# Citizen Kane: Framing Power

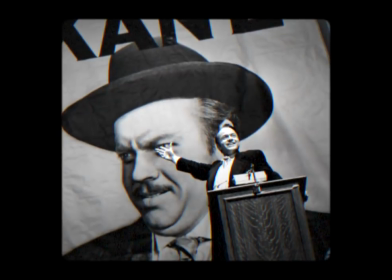[0:03]
Charles Kane represents a lot of people in American history. The biggest inspiration that director Orson Welles had when he developed Kane as a character was the contemporary newspaperman William Hearst,
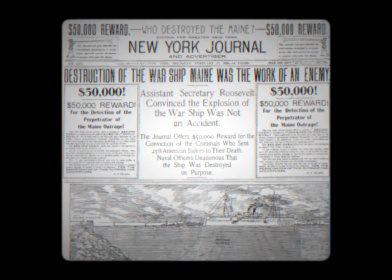[0:13]
known for both the early 20th century media phenomena known as yellow journalism, and also for stimulating public opinion against Spain around the same time,
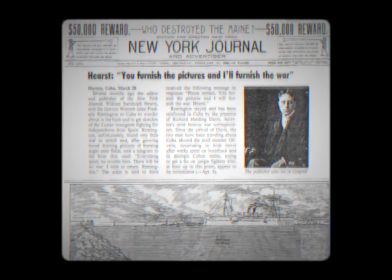[0:21]
and thus provoking American belligerence in Cuba, which is something Kane also does in the movie.
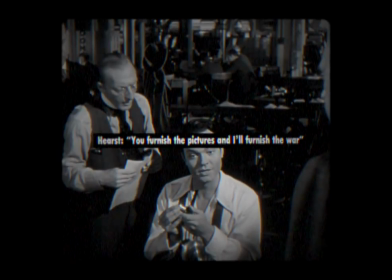[0:27] You provide the prose poems, I'll provide the war. That's fine, Mr. Kane.
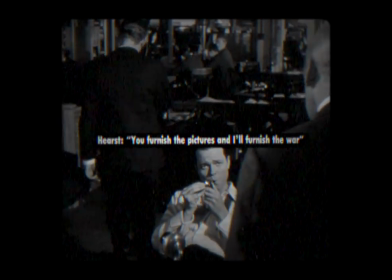[0:32] Yes, I rather like it myself. Send it right away.
He similarly had the support of one of the most corrupt political organizations in American history, New York's Tammany Hall.
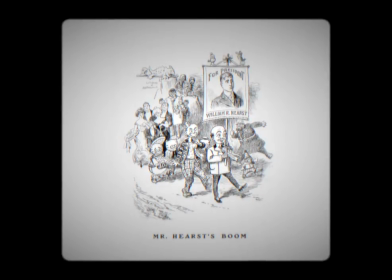[0:39]
But in public, he was the friend to the working man,
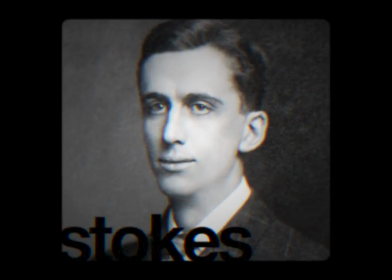[0:42]
running for New York mayorship with running mate James Stokes, one of the founding members of the Intercollegiate Socialist Society.
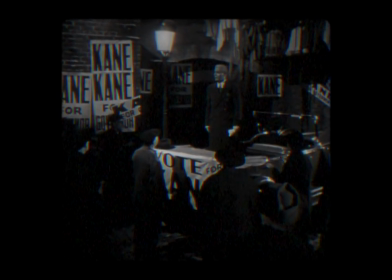[0:48] This was also Charles Foster Kane, the fighting liberal, the friend of the working man, the next governor of this state.
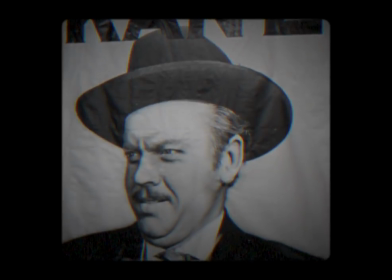[0:56]
At a time of great corruption in U.S. politics, figures like Hearst today represent the upper class's desire to use the lower classes to their advantage for the sake of power.
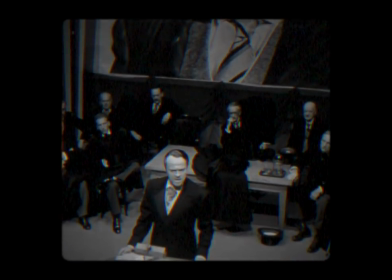[1:05]
Citizen Kane takes this class conflict, masquerading as class collaboration, and transforms it into a personal visual conflict between Charles Kane's desire for power and his surroundings.
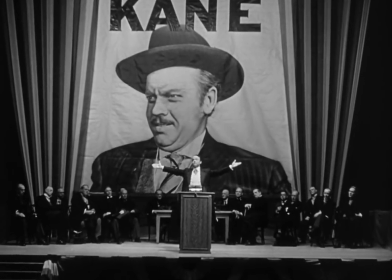[1:14]
The entirety of the film represents Kane's rising from rags to riches, then to metaphorical rags once more.
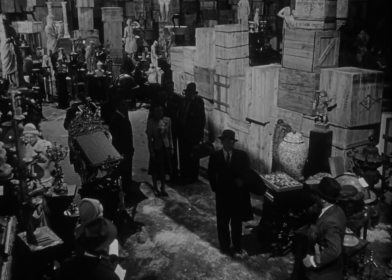[1:20] Mr. Kane was a man who got everything he wanted and then lost it.
And the visual composition of the film reflects that understanding.
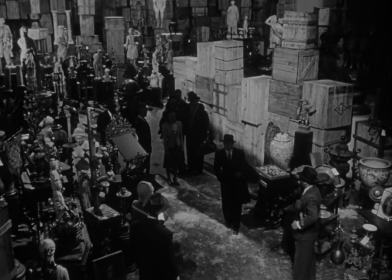[1:28]
The whole movie itself is staged as a frame narrative, a literary device painting a story within a story.
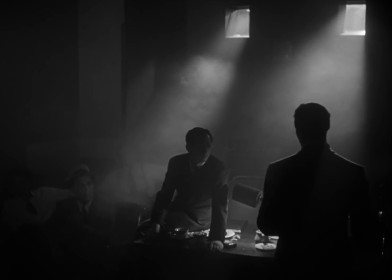[1:33]
The outer story is what we get when the film opens, a newspaperman trying to uncover the meaning behind Kane's last word, Rosebud.
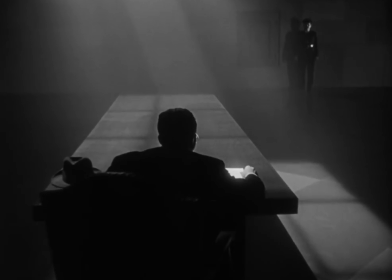[1:39]
We don't get into the actuals of Kane himself until later on in the film, when the inner story actually begins and the corresponding framing surrounding Kane ends.
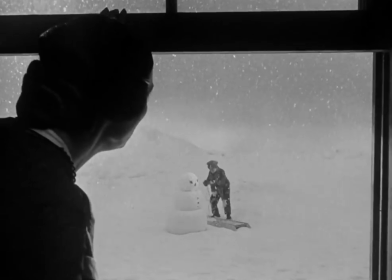[1:47]
Herein, Kane's story opens with Kane in the background, his youth contrasted against the tenseness of contemporary economics.
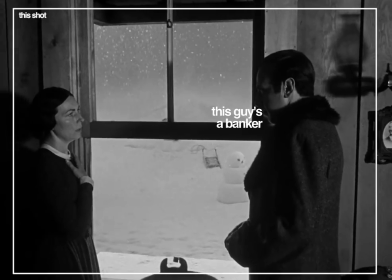[1:53]
This shot here is one of the most prolific throughout the entirety of the movie, even in the outer story as well.
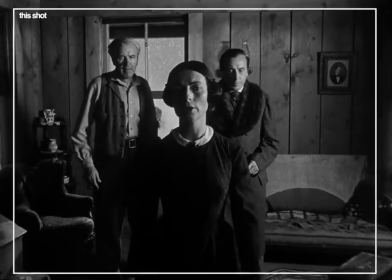[1:58]
Welles loves to pit ideas against each other through the use of deep space composition, putting two or more things on screen at the same time,
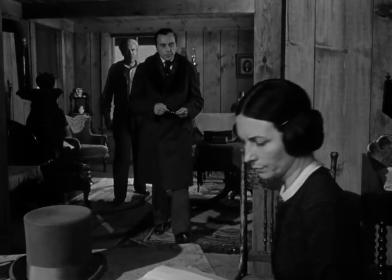[2:05]
thus contrasting one movement against the other, a practice made possible by keeping everything and focus at once,
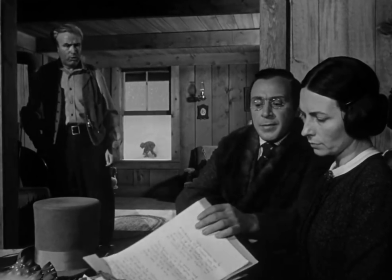[2:10]
referred to as deep focus.
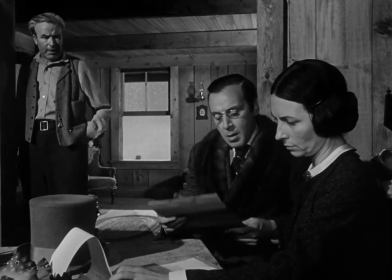[2:12]
And this is how Welles conveys the idea that Kane's story is a story of Kane's desire for power, and that this results in conflicts versus himself and the world.
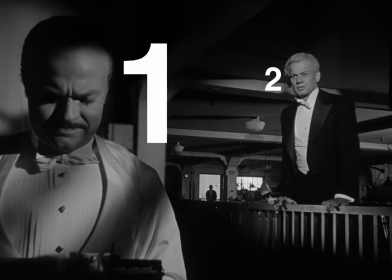[2:20]
There's a struggle for power that's taking place in every scene, and it's one not only taking place within the narrative,
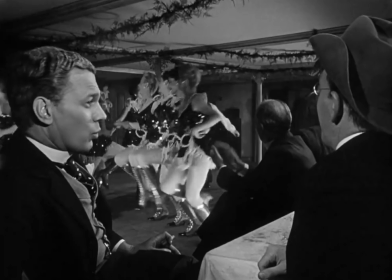[2:26]
characters themselves struggling for power, but it's literal as well, contrasting movements on screen struggling against each other for the eye's attention.
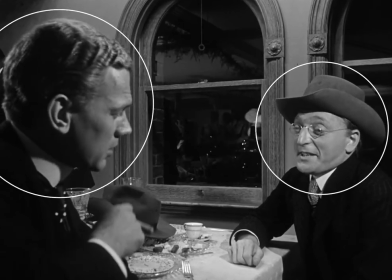[2:32]
Obviously, that which is bigger and more pronounced has more power visually, and thus more power narratively, because the eyes are going to tend to focus on it more so.
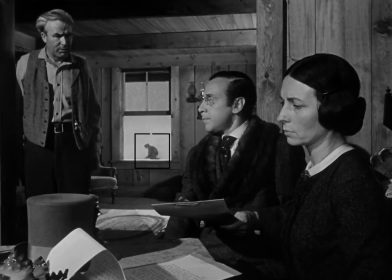[2:39]
In the beginning, Kane here doesn't have much power. His family wields power.
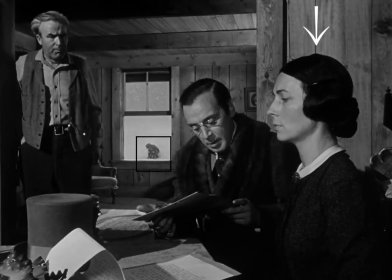[2:44]
Specifically, his mother does, because she's in the foreground, signing papers dealing with Kane's entire future, while his father is in the background, powerless.
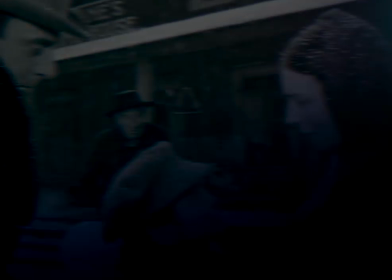[2:51]
The composition is then repeated here, where Welles reveals his technique to showing the audience who has power.
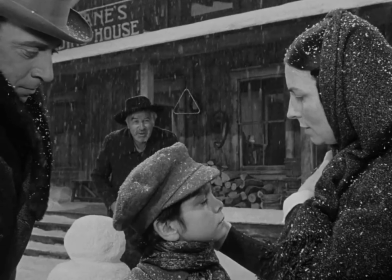[2:56]
Kane's young, and he's short. He's being looked on by everyone else in the scene.
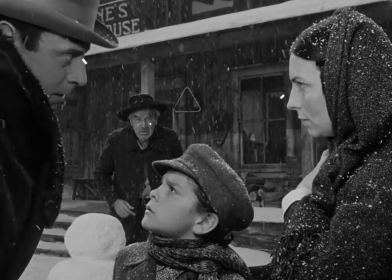[3:00]
Being in the center of the screen, he has power over the other characters insofar as focus is concerned, but pertaining to the narrative, Kane has no power at all.
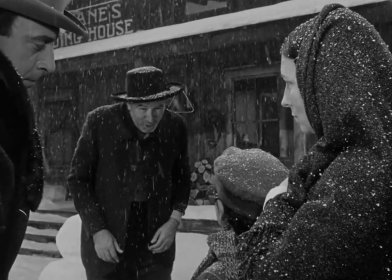[3:07]
He's at the mercy of his mother and Mr. Thatcher here to the left.
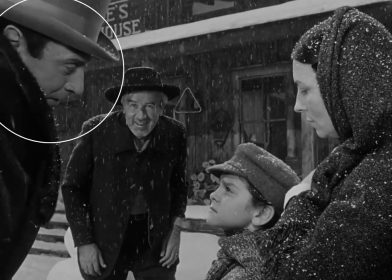[3:10]
This idea that Kane being both small and looked on by others in the scene relates a sense of powerlessness is used throughout the movie,
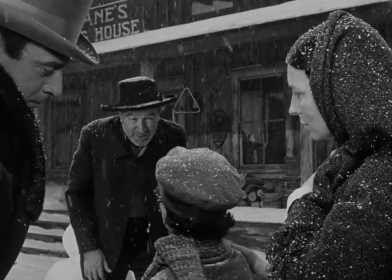[3:17]
and it contrasts against Welles' secondary technique for conveying Kane's power, putting him in the foreground and having him look on other people.
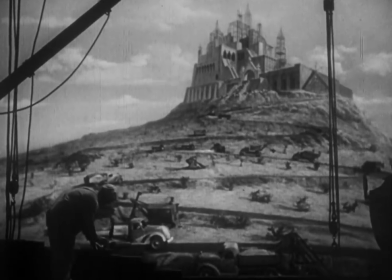[3:23]
In the beginning of the film, this is represented by Kane's palace, Xanadu, overlooking a worker and the rest of the estate's surroundings.
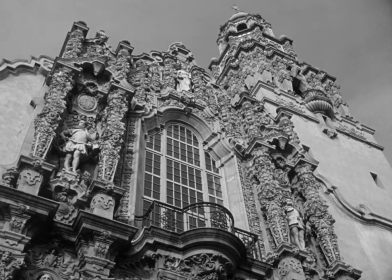[3:30]
Off topic, but this is also another reference to Hearst, who actually built his own mansion, but I digress.
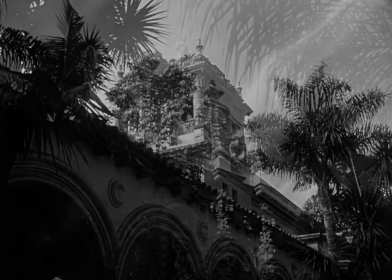[3:35]
The manifestation of Kane's ego in this case overshadows Kane's surroundings,
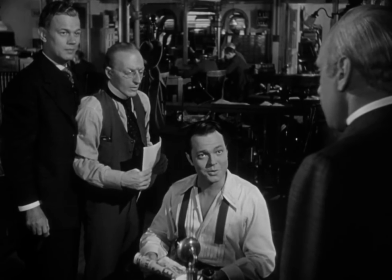[3:39]
and when we finally get to the newspaper shop that Kane owns, Kane as individual again overshadows those around him.
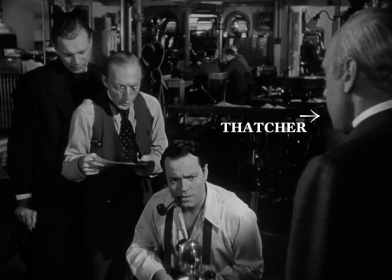[3:45]
You notice that while Thatcher is standing in the foreground in the beginning of this scene, as it progresses, the camera tilts under the two characters,
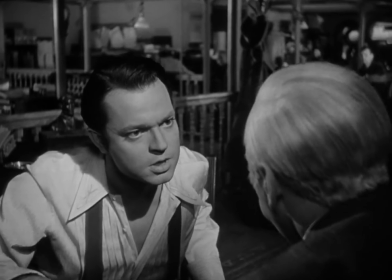[3:52]
gradually positioning Kane above Thatcher until eventually they stand up and we find Kane now taller than Thatcher,
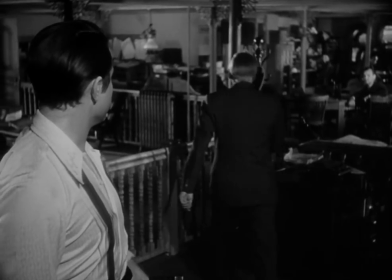[3:59]
who previously was his guardian and previously, but no longer, wielded power over him.